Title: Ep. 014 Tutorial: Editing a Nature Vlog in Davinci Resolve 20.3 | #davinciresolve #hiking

back to Lucas' YouTube channel. Hey YouTube, welcome back to Gilgil Media, and it's time for episode 14.
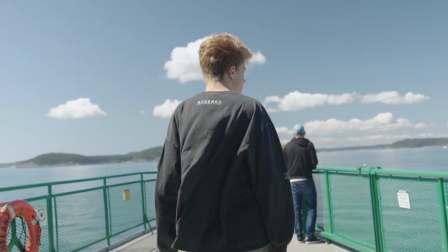(0:42)
Last summer, right after purchasing the Sony FX3, I went on a hike on Orcas Island, Washington, and naturally, I brought the camera with me. And today, in mid-December, I'm finally getting around to doing something with the footage. While editing this piece, I'll be showing you guys my editing workflow, some tips, some tricks,
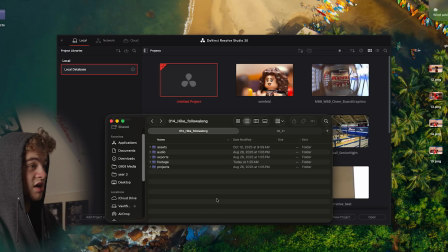(0:58)
and we'll see if we can't come up with a cool video. First off, I organize all my footage before I even bring it into my program.
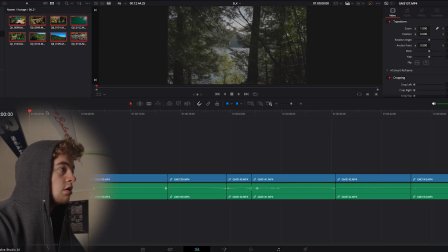(1:05)
So we have a new project in Davinci. So here is where my process begins. We are going to start creating selects. Selects are going to be trimming the ends, finding the best parts of each video, how they're usable,
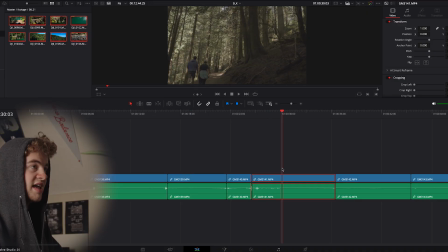(1:19)
organizing them by type, aesthetic, really depends on what the video is. Sometimes it's content of the video that you're organizing by. Sometimes it's the way you shot it, what camera you used. For this, our organization factor is going to be kind of how it's framed or what the shot's accomplishing.
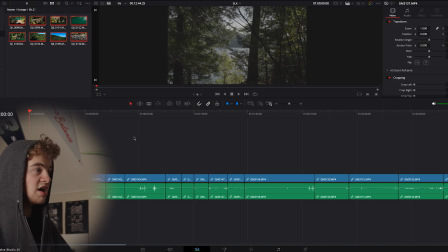(1:35)
So we're going to do wide shots, medium shots, whip pans, and kind of character shots. So I begin by going through and just trimming right to where I'm going to use in each video. I'm going to zoom through the selects process and show you guys the next step. A ton of clips kind of spread throughout the timeline, all cut up.
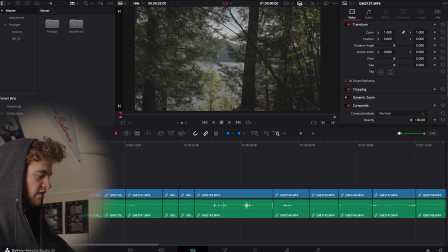(1:54)
Using keys 1, 2, 3, 4, 5, 6, 7, and 8, we can color code them. I'm probably not going to use all of those keys, but for key 1, it's going to be any shot of people. All of our medium shots of just nature are going to be this apricot color.
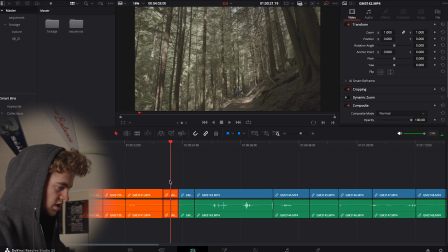(2:08)
So we'll go through and quickly label this. This is going to be a wide shot, so that'll be green, wide shot.
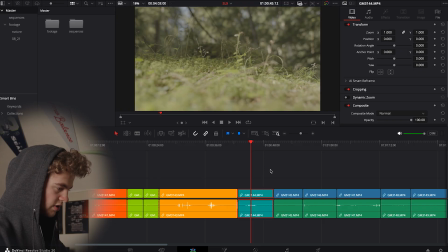(2:16)
This one here is a very nice close-up shot. We'll go with 4 for it. The point of doing this is so when you're editing, you can say, okay,
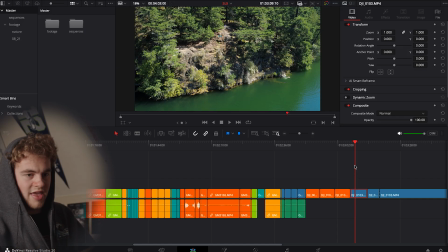(2:24)
I want to go from a wide shot here to a tight shot here, and then bounce to these 3 medium shots or 3 tight shots, right? Like you kind of start to build this story out, and you need to figure out what clip is going to come next. Maybe you have the idea in your head, but you don't know which clips you have. So you say, all right, I have this wide, then I have this medium.
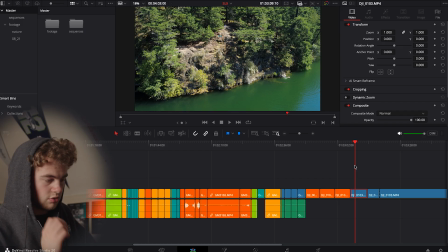(2:44)
Let's follow with a tight. You have a whole folder or a whole set of tights here that are all color coded, so you know exactly what color to go to. You can quickly look through your selects and find the exact clip that you need to plug and play. All right, so this is our selects organized.
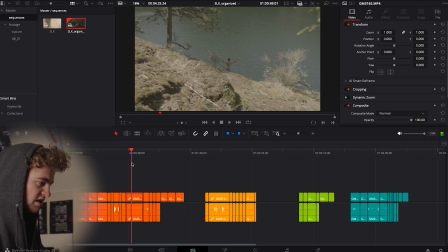(2:58)
We can start to build out our story. I kind of want to start with the beginning of the hike. We're walking through the woods and we find the lake at the end and jump into the lake.
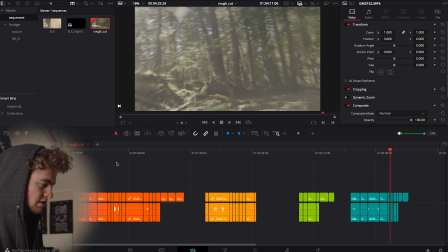(3:06)
Perfect. Now, in our rough cut timeline, we're able to start creating this video.
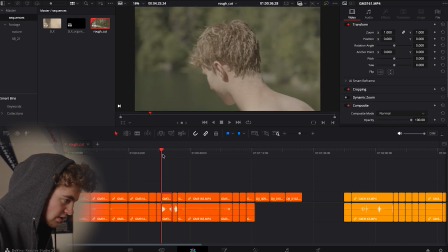(3:12)
So I'm just going to do a quick scan through and see what I want to start with.
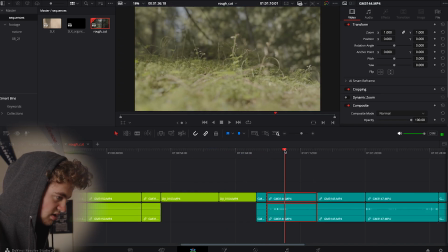(3:18)
I just like this little grass detail. Let's see if we can find a better piece of this clip.
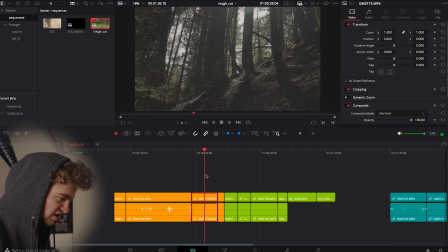(3:23)
Now, where do we want to go from some moss? Let's set the scene a little bit more, maybe all the way with a wide shot.
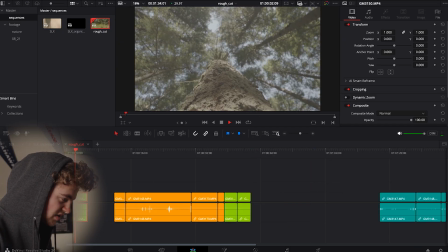(3:35)
I really love this wide shot of this tree. It's giving us an idea of our setting in kind of a dynamic way.
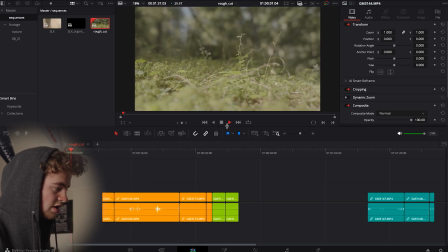(3:42)
We're going from really, really close to the ground to really, really high up in the sky. After that,
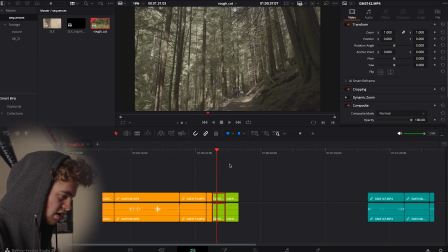(3:47)
we can introduce a new wide shot that blends both of these ideas together.
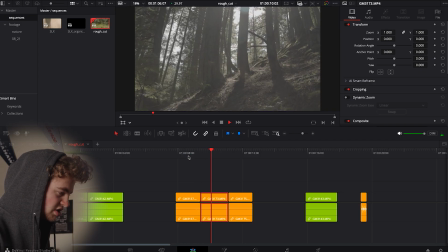(3:51)
I want both of these clips to be moving in the same direction, but as of right now, they're moving in the exact opposite direction.
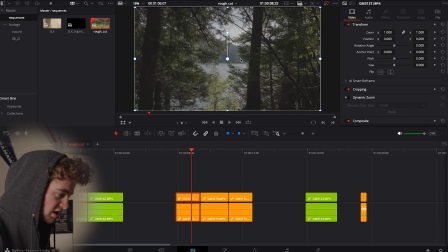(3:59)
So with a clip like this, where there's no numbers, there's nothing that's going to be very obvious, we can flip it along the vertical axis.
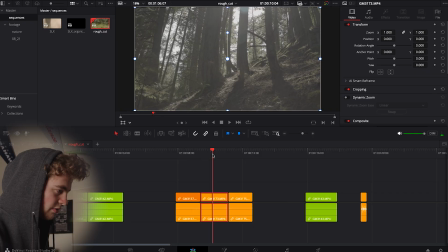(4:06)
Now, the clip's going to be moving this way, and will flow much better with this next nature clip.
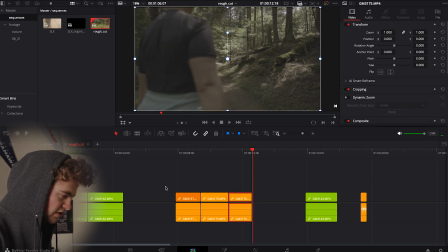(4:14)
We'll go here, and our first character will enter the frame. I really like how we're building out this scene here.
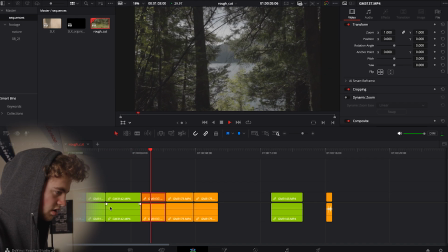(4:21)
Introducing our setting. Let's get a little more detail. Okay, we're around some water.
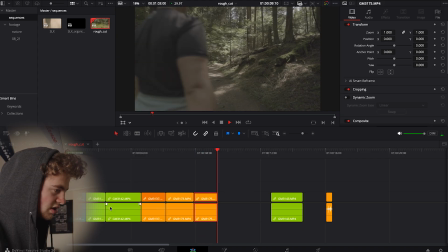(4:27)
Now, let's see a character come into play.
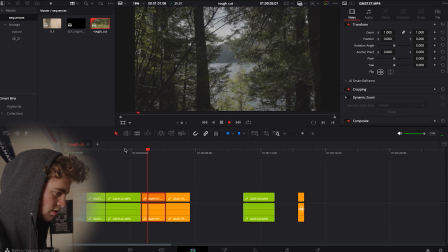(4:29)
Honestly, this clip isn't doing too much, so maybe we'll keep these 2 clips for later.
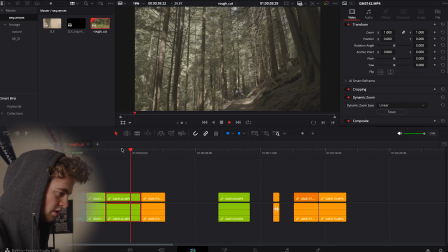(4:38)
Let's continue our arc, focusing on our characters and wondering where they're going.